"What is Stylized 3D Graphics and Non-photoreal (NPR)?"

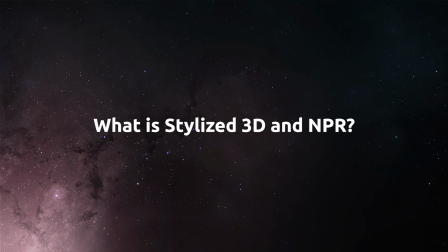So to begin with, what is stylized 3D and non-photorealistic graphics?
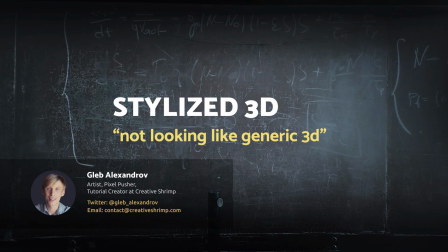Sometimes you can hear artists describing it like 3D graphics not looking like generic 3D graphics.
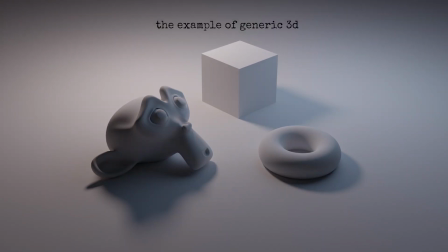While obviously there is nothing wrong with the generic 3D look, we all intuitively know that type of look. When starting our journey of computer graphics, most of us 3D artists stay in this box for a while before moving on.
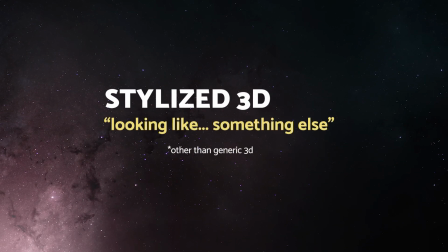So from this perspective, stylized means looking like something else, or in other words, it means, well, adoption of a style.
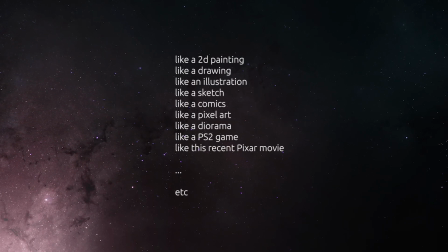The style as a set of properties can be defined very broadly. Say, it can look like a 2D painting, or like a drawing, like an illustration, like a comics, or a pixel art. Or it can be defined slightly more strictly, like a diorama, or a PlayStation 2 style game, or a recent Pixar movie, for example.
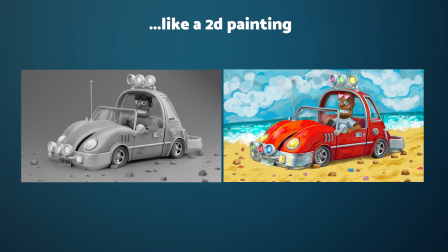Probably the first thing that comes to mind when we talk about stylizing 3D art is traditional 2D media. And indeed, so many techniques and approaches in this field of computer graphics have been inspired by two-dimensional sensibilities.
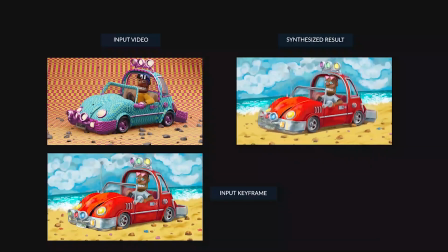The hand-drawn or painted look has proven to be super effective in breathing in some life into generic 3D art.
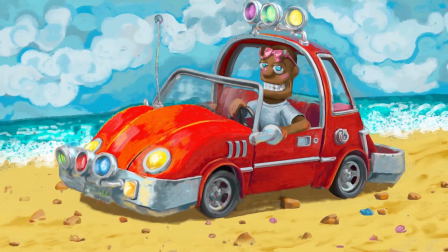Somehow, painterly connotations help to position your 3D art sufficiently far away from that
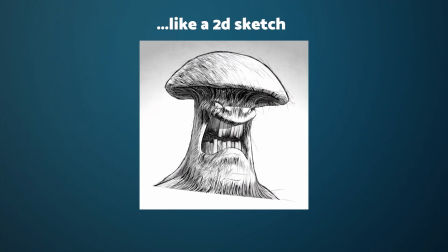uninspiring 3D look that we get by default when we start. The manually placed, randomized brush strokes, cross-hatching effects, and other properties of two-dimensional style like 2D sketching carry on into 3D
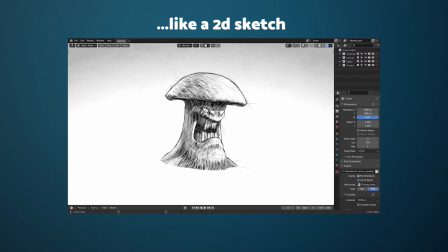domain of Blender or any other software without a hitch and bless it with the artistic qualities. Like we have pointed out already, the style can be defined very loosely, or it can be quite specific.
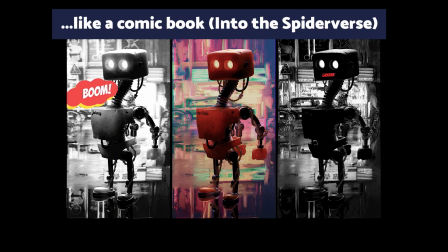It can be as specific as, for example, basing your rendering vibe on the comic book look based on the printing intricacies of the time.
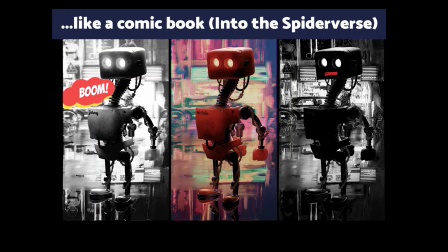It was inspired by a specific technology existing in the specific historical time,
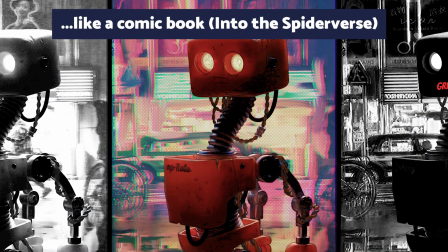having a specific set of limitations and features. And when we adopt such style, we mimic some of its most important features, for example,
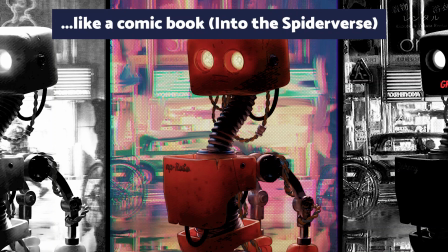the halftone printing pattern that was used to save some ink, or the ink offset that looked a little bit like chromatic aberration.
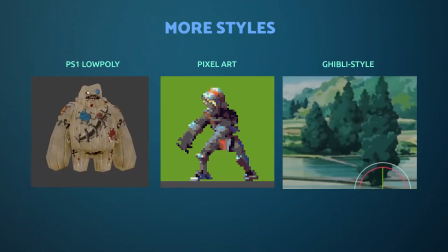Interestingly, some of the styles that we may want to choose while working in the NPR environment are the styles that were inspired by specific technology or specific limitation of this technology. Think about PlayStation 1's style low poly models,
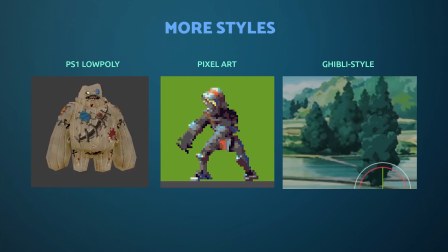or pixel art that was brought into existence thanks to some limitations of the technology, but then developed into a fully fledged aesthetics. And some other styles are not so reliant or inspired by a certain technology or medium,
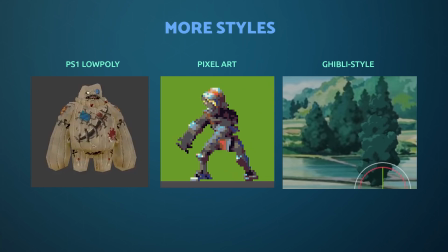like the Studio Ghibli style, which is a constellation of various awesome things and traits which are unique to this studio.
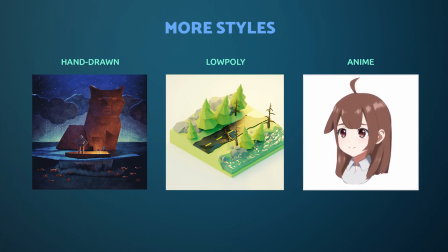And then there are more, there are always more when we talk about non-photorealistic or stylized. There are a multitude of potential styles that you can choose from.
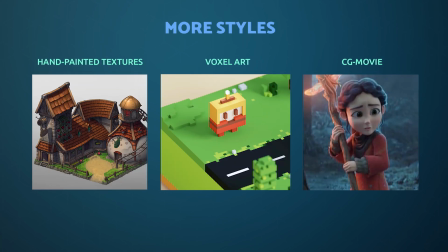Low poly, anime, hand-drawn, voxel art, hand-painted textures, and the list goes on and on and on and on. When we say not generic 3D, we can mean so many different things, actually.
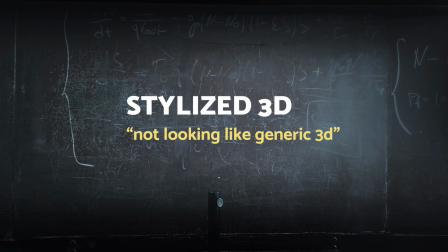To put it very roughly, while generic 3D is one kind of thing, there are a multitude of things on the other side of the divide.
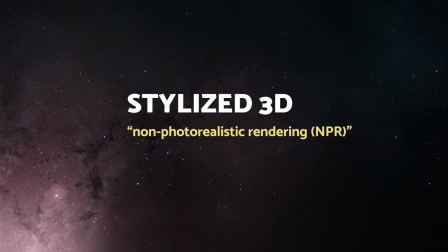The other way to define stylized computer graphics would be to use the term NPR,
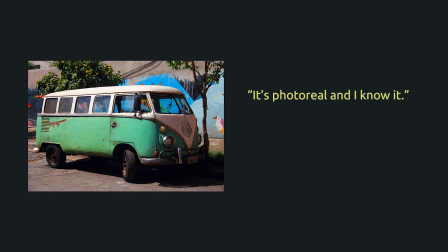non-photorealistic rendering, which is once again a pretty vague description, but intuitively we all know what this means. All of us have a strong intuitive understanding of what photorealistic means and how it looks, so once we see it, we know it.
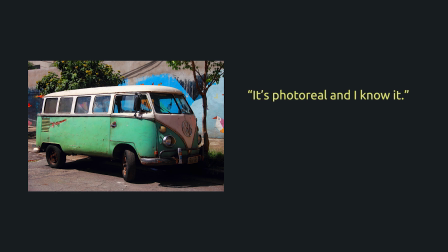We know that this is a photo of a car or a highly realistic render, but not stylized, clearly not.
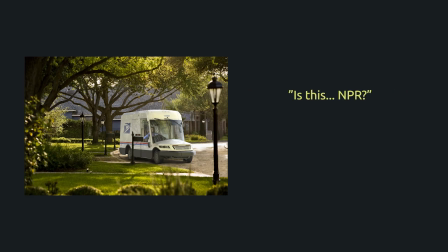That being said, sometimes the perception of realism may get a little bit shaky, even though the rendering quality could be very realistic in fact.